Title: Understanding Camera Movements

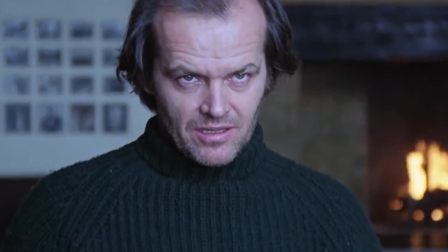241s
This means that a zoom is either so subtle and slow that you don't even notice that it's happening,
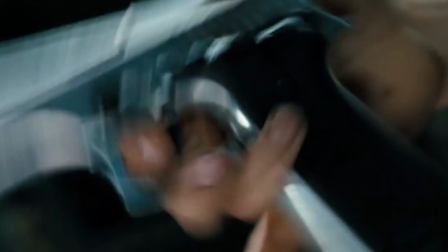248s
or it's so fast that it seamlessly transitions into the next shot. This next eye movement is more known in the industry than to everyone else, but it can be very effective in the right moments and with the right equipment.
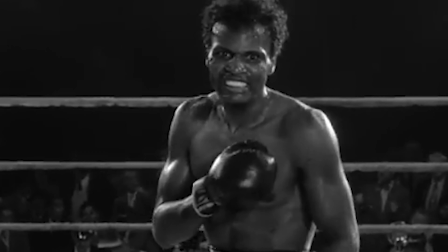265s
Number 4, a dolly. The dolly shot is a smooth movement, usually done on a track, which moves the camera through space,
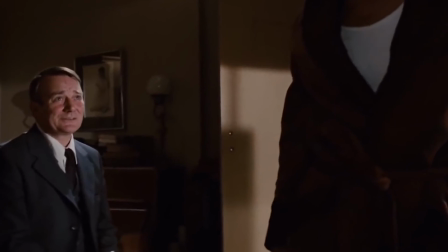272s
giving it a different type of visual experience than the zoom or pan. There is a slight difference between a dolly shot and a zoom shot. A dolly shot physically moves the camera towards or away from the subject, while a zoom just merely changes the focal length. This type of camera movement is often used to emphasize dialogue, build up emotions, or for a moment of realization. This next type of movement doesn't physically move the camera at all. It just moves the lens. Which brings us to number 5, the rack focus. This type of movement changes the focus of the lens during a continuous shot.
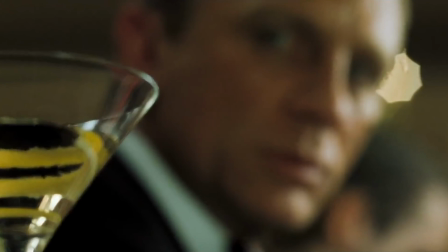309s
When a lens racks, it moves the focal plane from one object in the frame to another.
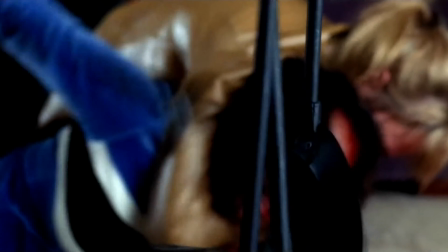314s
This type of movement can include small or large changes to the focus of a shot.
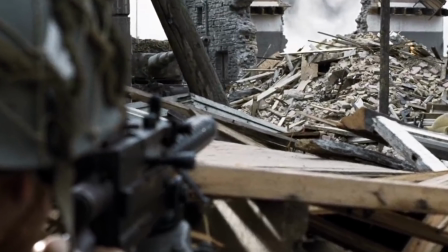319s
The more shallow the depth of field, the more noticeable the transition between focal planes.
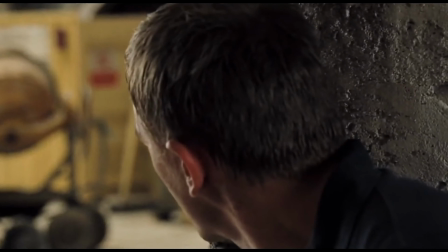324s
By racking focus, you bring something to the viewer's attention that would otherwise be lost if the entire shot was in focus. This type of camera movement is best used as a transition between scenes, following a character's train of thought, or to reveal something hidden. Last, but certainly not least, is the camera movement that doesn't move at all. All of the movement takes place within the frame. This is number 6, the static shot. A static camera shot is the most basic shot there is. And while moving the camera certainly makes for more dynamic visuals, knowing when to keep the camera still is very impactful.
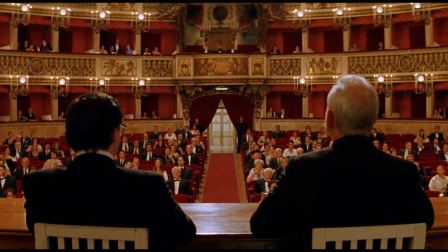366s
This type of shot can seem boring. I get it. There's no movement, and we're talking about camera movements.
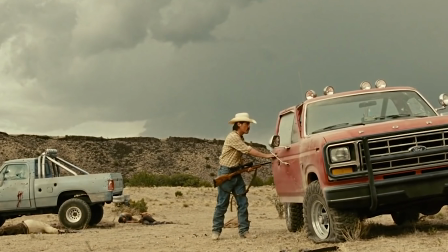372s
But does that mean that we should exclude it from this list and forget about it altogether?
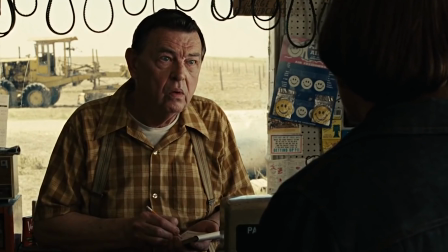378s
Absolutely not. On the contrary, some of the most iconic scenes in Hollywood are made with static shots.
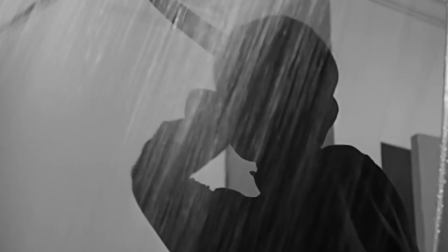385s
Hitchcock's shower scene in Psycho is comprised predominantly of static shots. While there is plenty of movement within the scene, the camera stays stationary.
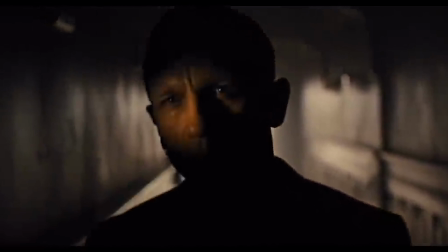394s
Even action films like James Bond utilizes a static shot from time to time. And that's because a static shot gives our eyes a rest.
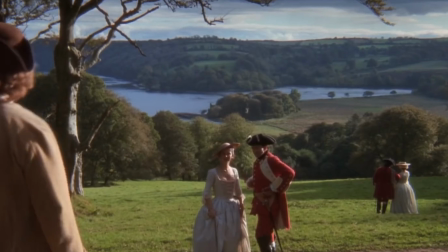403s
During these shots with big dramatic camera movements, our eyes are constantly trying to figure out what we're looking at. But a static shot gives them a rest and allows them to see what else is going on within the frame. These are all great camera movements to know. But what really makes a good video is knowing when and how to combine these shots effectively.
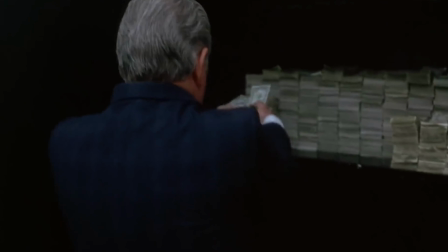425s
When does a dolly combine with a zoom? When is a static shot interspliced with a pan?
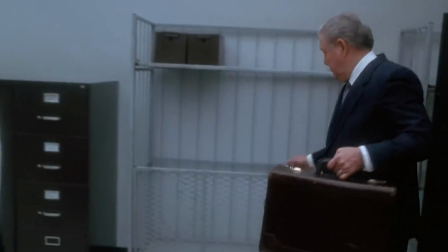432s
It's all about using movement to create the most engaging experience for the viewer. If you can combine all of these camera movements seamlessly, I promise you'll have everyone paying attention. And that's why it's important to understand camera movements and when and where to use them. So, the next time you go to film a video, I want you to ask yourself if this shot supports the story. Remember, the best shots, the best camera movements don't make you notice the movement at all, but rather forces you to pay attention to what's going on in the story. Please tell me in the comments below, what is your go-to camera movement? Do you always go handheld, or do you prefer a tripod? I'd love to know. Anyways, thank you for watching. If you like this video, please give it a thumbs up and subscribe to my channel. I will be back next time with another video, giving you all the best video tips, storytelling techniques, and video marketing advice.